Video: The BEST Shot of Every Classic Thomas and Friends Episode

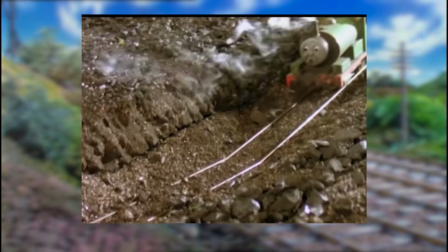Let's see what sort of shots await us here.
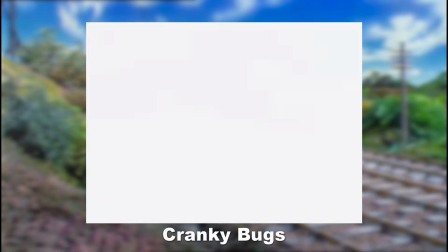The standout scene of the first episode is of course the storm, where the old tramp steamer crashes into the shed, burying the engines and knocking Cranky over.
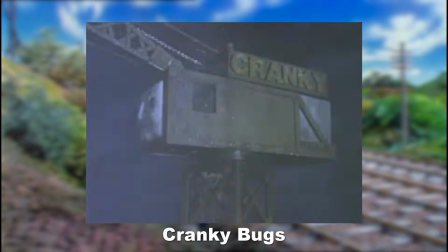There's a lot of lightning flashing, and the ship ploughing through the wood and smacking into the shed makes for a very action-packed scene.
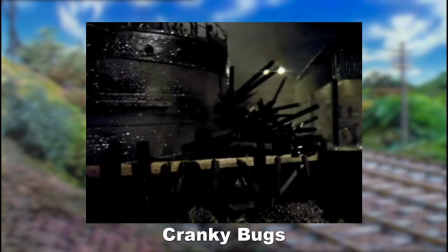That's already established, Series 5 is going to be a bit of a different ballgame. My personal favourite shot is this one with the engines in the foreground watching the ship approaching,
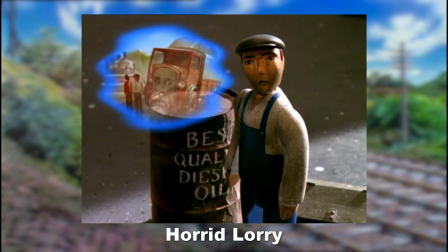the wood smashing in its wake. My favourite shot of this episode is this one, because of a blink and you'll miss a cameo of Donald.
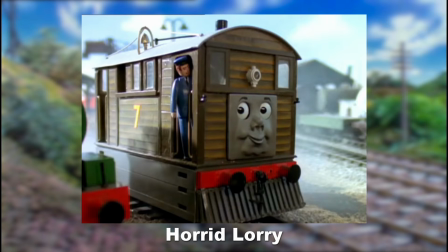He only appears twice in this whole series, in a very small, non-speaking role. Douglas doesn't even appear at all.
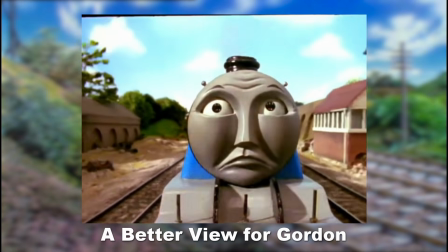The first time Gordon goes to the new station, there's this shot of the camera travelling backwards as Gordon travels forward, with the scenery rushing past him.
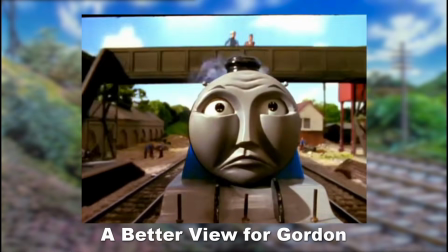Now, I have no idea how they filmed this. Was the camera attached to his model, or another model in front of him?
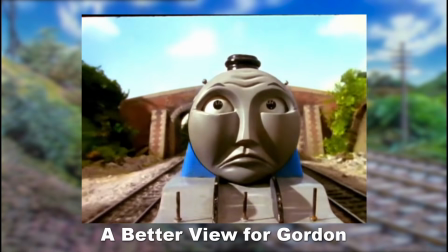Is it just going backwards in perfect sync with the model's movement? Is it just Gordon's model being held in place while the footage plays behind him?
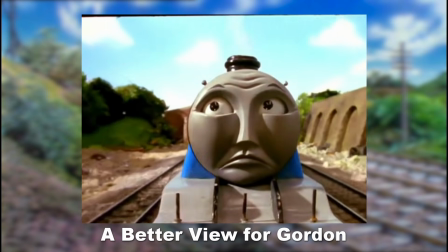I don't know. Either way, this looks really smooth and really good. The Fat Controller's journey on George has some hilarious shots.
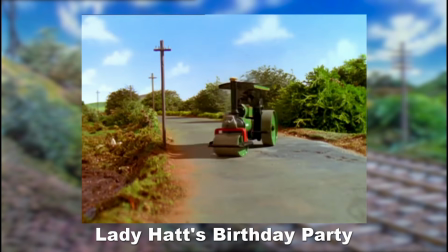My personal favourite being him just falling straight off. Just look at him go.
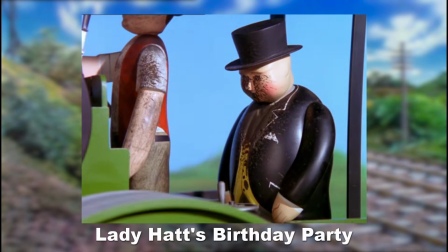The shot of him getting splat in the face always gets me too.
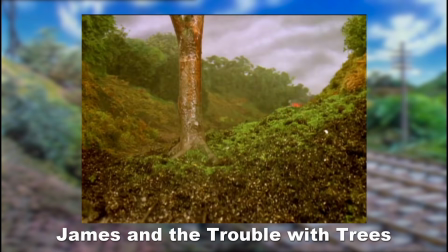Though the tree scene does have some cool shots, it's actually the opening scene with Thomas and the courtyard that is my favourite shot of the episode.
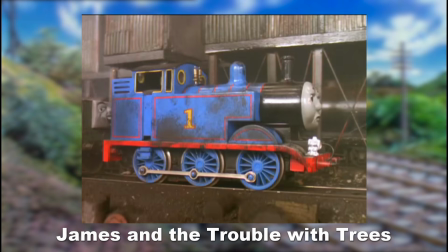I'm a fan of any scenes with any sort of rainy or misty weather, especially the overcast skies here, and I love how dirty and wet Thomas looks here.
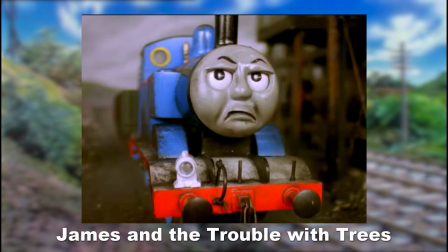I really like how they made Thomas look, covering him in coal dust and water from the rain, showing the horrible conditions he's working in.
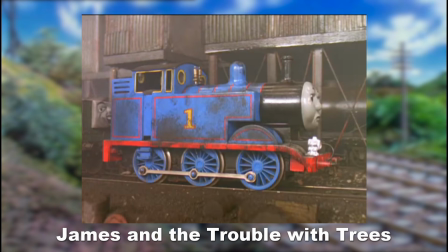I like seeing the grimy mining equipment in the background too, it reminds me of Series 2.
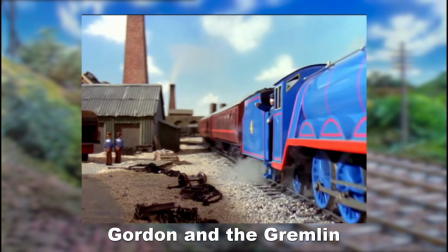Similar to that really good shot of Henry and Fish, the camera here makes Gordon look huge, compared to the workman next to him.
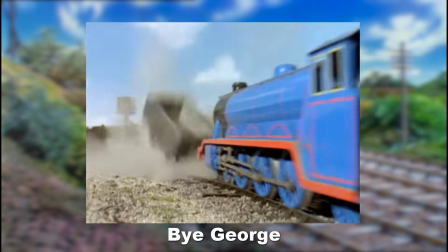The shot where Gordon hits the truck is amazing. Look at the way that thing just rockets straight upwards out of the frame in an instant.
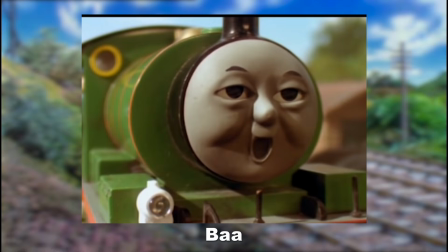Incredible. This episode gave us this shot of Percy yawning. That is all.
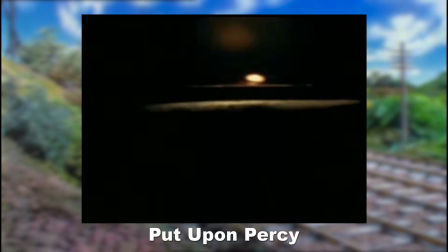The first person POV of the trucks plunging into the mine shaft is my favourite shot here. I've always really liked how expansive and cavernous it makes these shafts seem,
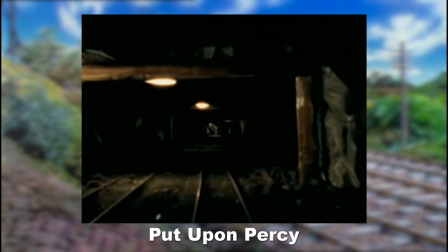giving a really good sense of how far into the mines these things are going before they crash and get buried within.
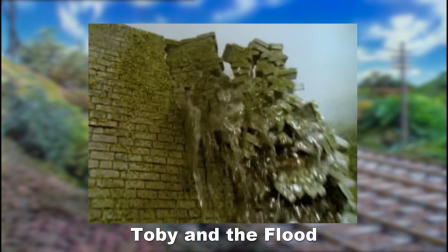The shot of the dam breaking is spectacular, the stone bricks exploding outwards as the water bursts through,
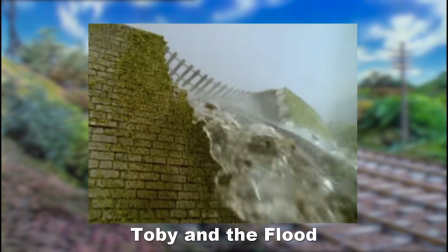spilling everywhere, to reveal a very fragile, skeletal track. It shows that Toby's hopes here are thin.
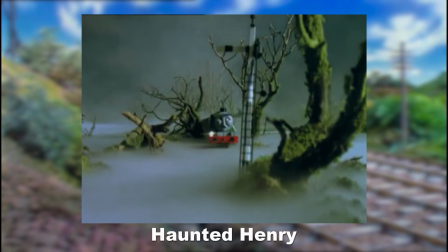Like Ghost Train back in Series 2, this episode is full of dark, eerie sets,
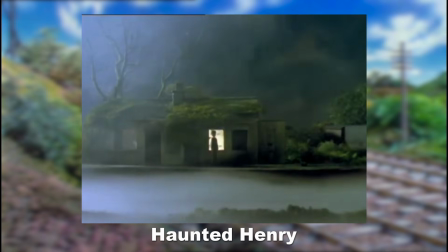covered in mist and fog. My favourite shot here is this one of the mysterious figure watching Henry and the trucks go by.
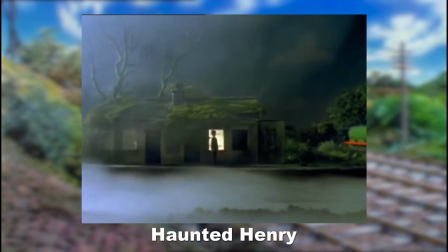I love the way the human model is silhouetted against the window glow of the old station in the middle of the shot, with Henry and the trucks passing in the background.
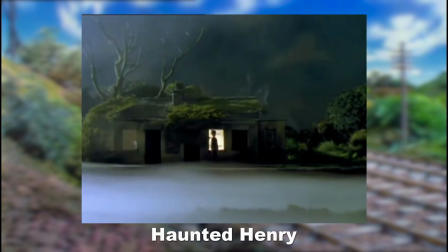Actually quite missable if you're not even looking properly. This is something I'm adding at the very last minute, but while I was editing this, I noticed something strange. On the very frame where it goes from the shot of Old Bailey in the station to this next shot showing the track,
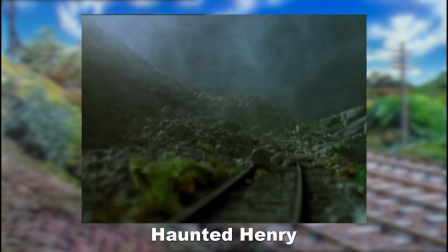I don't know if I'm going crazy here, but for a split second, it looks like I can see the face of a truck on the screen.
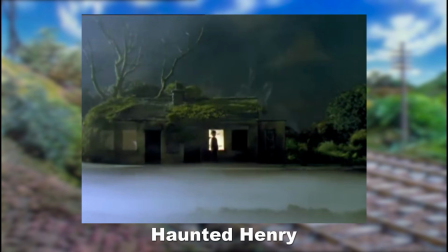Now, I've tried slowing the footage down and going between them, and even when I do it frame by frame, it seems that this truck on the screen flashes for the briefest of seconds, and I can't do it reliably.
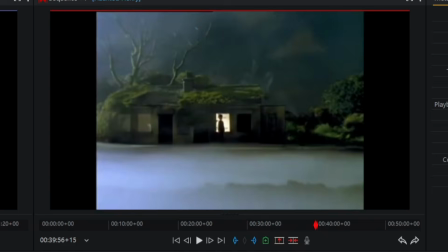I don't know if I'm going crazy here, so I'm going to try and record my screen and show what I'm seeing. I cannot get this to stay on the screen, even when I lower the footage down to 1%.
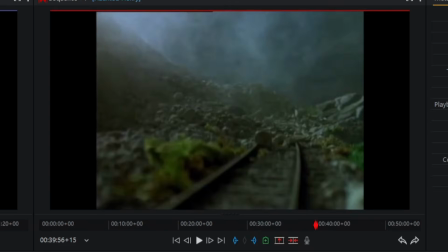I don't know if I'm going crazy here, but honestly, this is spooky. Please let me know if you see the truck on your screen really briefly. I'm talking like for a fraction of a second. I don't know what's going on here. I may be going crazy, but I noticed this and I had to put this in here.
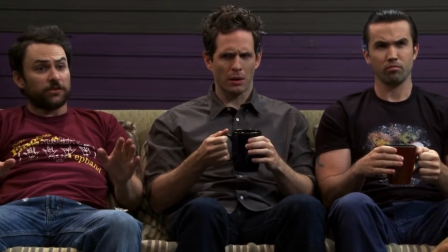I just have to say, this is weird.
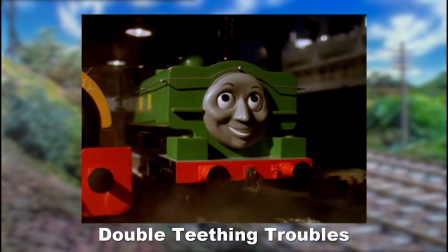I like the final shot where it slowly zooms out and we see Boko, Bill, Ben and Duck alongside each other.
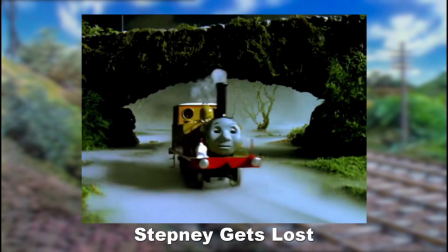It's just nice seeing Boko around since he's not here a lot. Some really good dynamic shots in this episode that really sell how horrible Stepney's situation is.
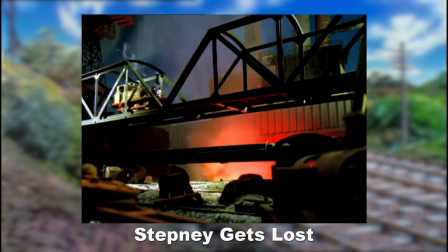But it's this final one that really caught my attention. Not only is it simply striking visually with all the shadows and almost demonic red glow, but thematically it's also very appropriate.
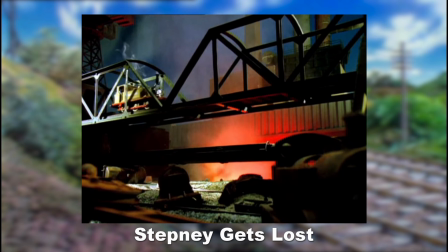Stepney is safe for now, but the rusted remains of scrapped engines are still very visible down below him as he passes over that skeletal bridge. A constant reminder of what could have happened to him. The red glow almost seems like an eye watching him leave, gazing at him with malicious intent, with the graveyard of its victims displayed before it.
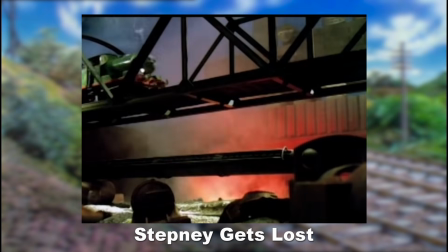I'm aware this same shot was in Put Upon Percy earlier in the series, but it's way more fitting here,
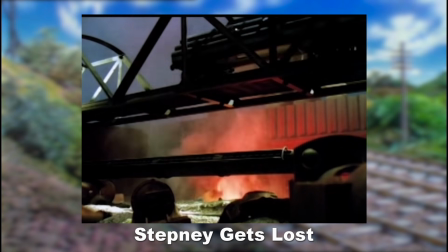and I think it's funny that Percy was also in this awful place, but was probably so busy and fed up that he didn't even care.
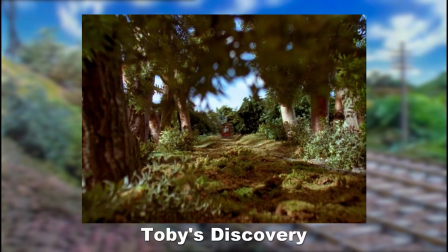As Toby travels down the old overgrown line, there's this one shot I really like. Look how wild and bushy this place looks, with foliage everywhere. Toby looks so small and overwhelmed here, absolutely shrouded by shrubbery. And the leaves around the frame arranged in that way makes it seem like we're peeking in through a little gap in the overgrowth.
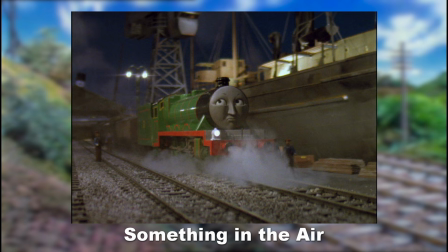A few shots in this episode that I noticed. Only one of them of course is my favourite, but I wanted to point out these other ones.
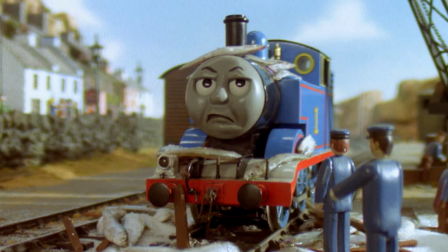First, did you know that these are real fish that fall on Thomas? That's gross. Those poor models.
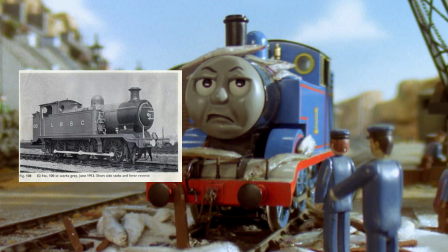Given how they're scaled here with Thomas, how big are these things?
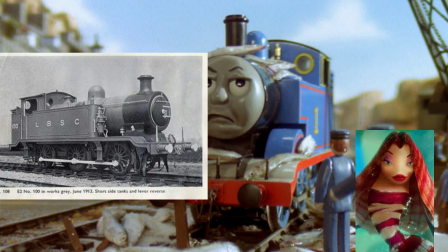If we take the dimensions of an LBS E2 and divide them by the average size of a saltwater fish, we have to consider what sort of things they're putting in the water in Sodor that could be making them this big.
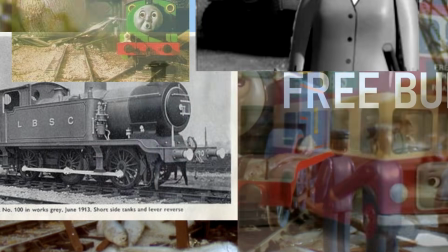I think the Samba Farmer is actually a serial killer working with Mrs. Kindly, using carrots as a murder weapon.
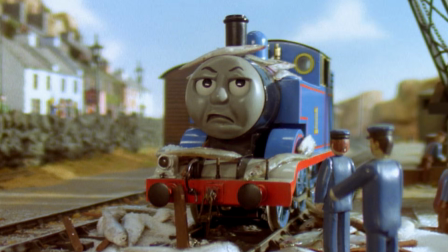Is actually not and really the question is the Fat Controller's wife having an affair? Electric? And in conclusion, these are just big fish.
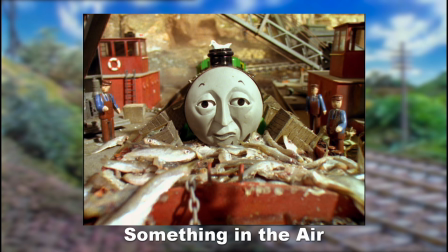After Henry's dip in the water, there's a seagull sitting on top of his funnel. And later on he's back on the rails, that seagull is still there.
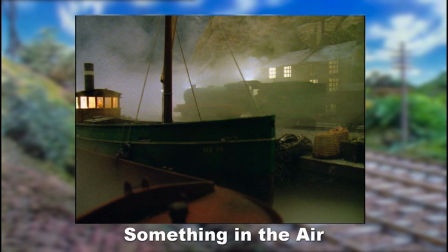I like to think that this was just really comfortable. I never noticed this before. As for my favourite shot of the episode, it's this one right here, of Henry reaching the coastal track. I probably sound like a broken record by now, but I really do like the shots that involve darkness, low lighting, and any sort of mist or fog, and this is just another one of those.
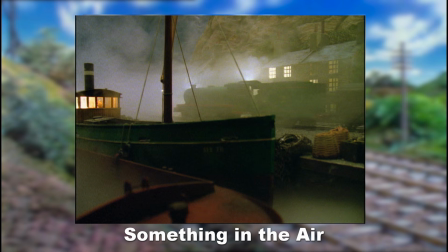It could almost be mistaken for a still from Tugs.
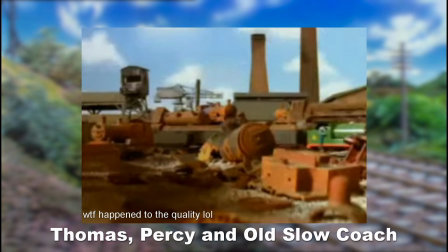This shot of Percy and Thomas in the scrapyard caught me off guard, because I usually associate this place, and scrap in general, with being quite harsh and gloomy. But here they're just casually driving through it in nice, clear, sunny weather. This is basically a graveyard with the bodies of engines left out in the open.
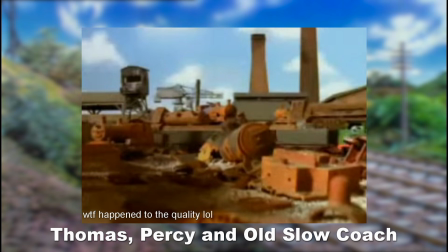I guess it shows the difference that atmosphere can make. Imagine how this would look at night, for example. I also really like how the big Mickey model in the way back gives a nice sense of scale.
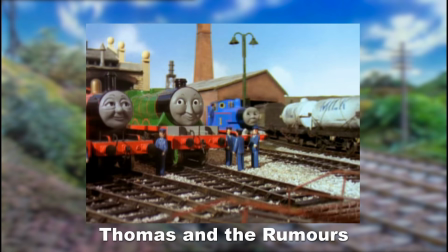It's this shot right here, just because I find James's tired face downright hilarious looking.
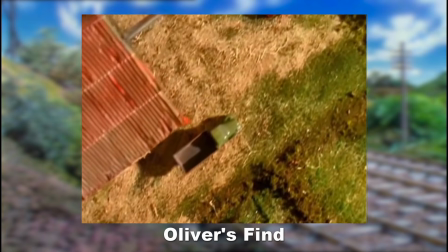I like this aerial shot looking down as the Fat Controller is searching for Oliver. It's like we're seeing down from Harold's POV.
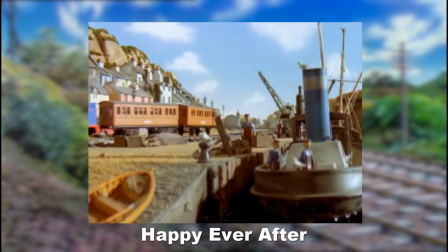And since we don't get as many shots like this, I'll give it a shout out. I like the way this shot right here is framed, with Percy travelling straight down the middle.
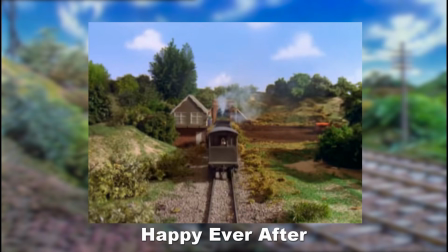There's just something satisfying about it. I also have to mention this shot here though.
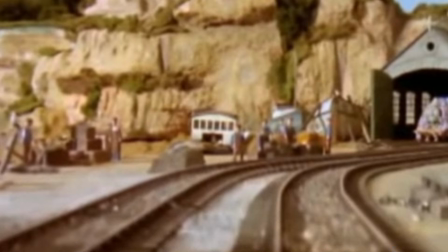Is that Bulstrode? Where's his face? Is he dead?
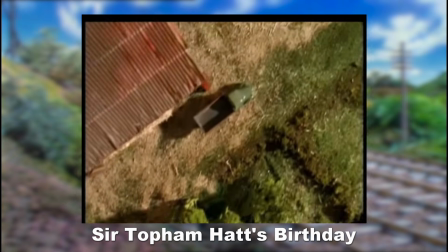So, while watching this episode, I noticed that my pick for Oliver's find was just the shortened version of the aerial shot in this episode.
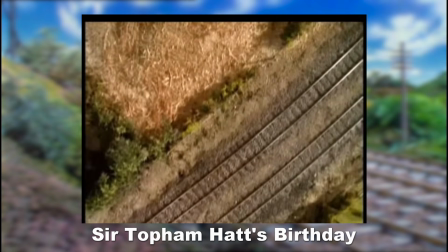I'm not going to go back and change that one, so let's just say this one is my favourite too.
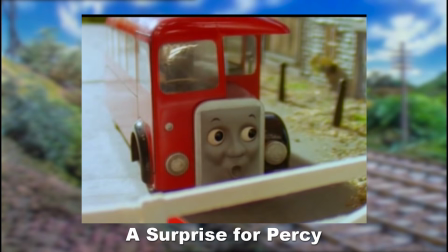This shot, when the trucks whiz past the crossing and it just cuts straight to Bertie's silent reaction, is hilarious. He's not saying anything, but you can just imagine in his head he's just like, "What?"
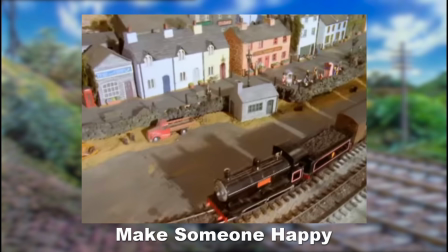Surprise, it's another aerial shot. I guess this season does have a few.
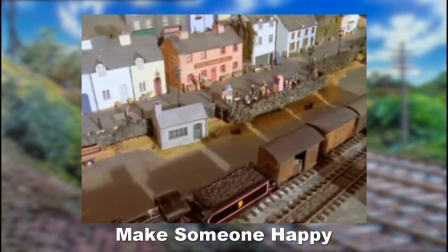This one, going past the coastal town with Donald parked there, looks nice. and it looks like a nice place to go on holiday, like Fishguard or Tenby.
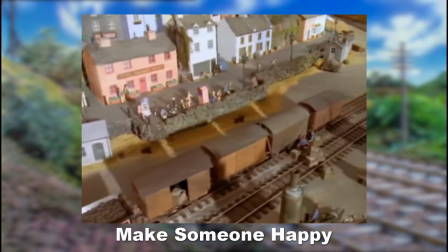It's also one of 2 times we very briefly see Donald in this series.
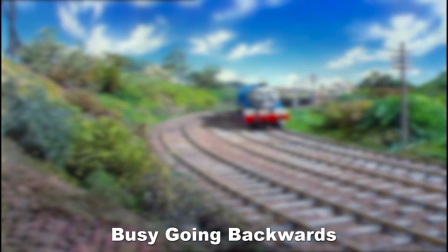Remember back in Whistles and Sneezes where I praised that really smooth shot of Henry closing his eyes?
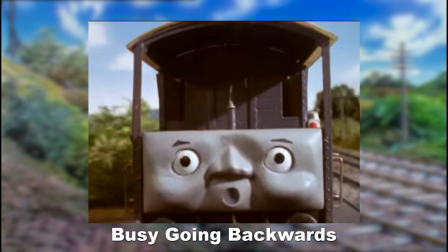Well, it happens again in this one too, and it looks even better here. Again, I don't know how they did it, but it looks awesome.
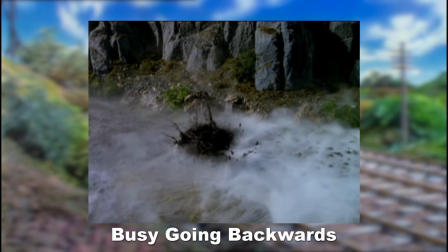This is my personal favourite episode of the whole show, and it's got some amazingly haunting shots.
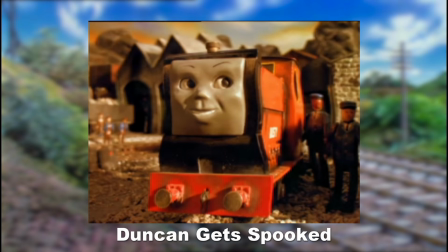My favourite here is right at the beginning of Rusty's story, with the little engine travelling across the bridge.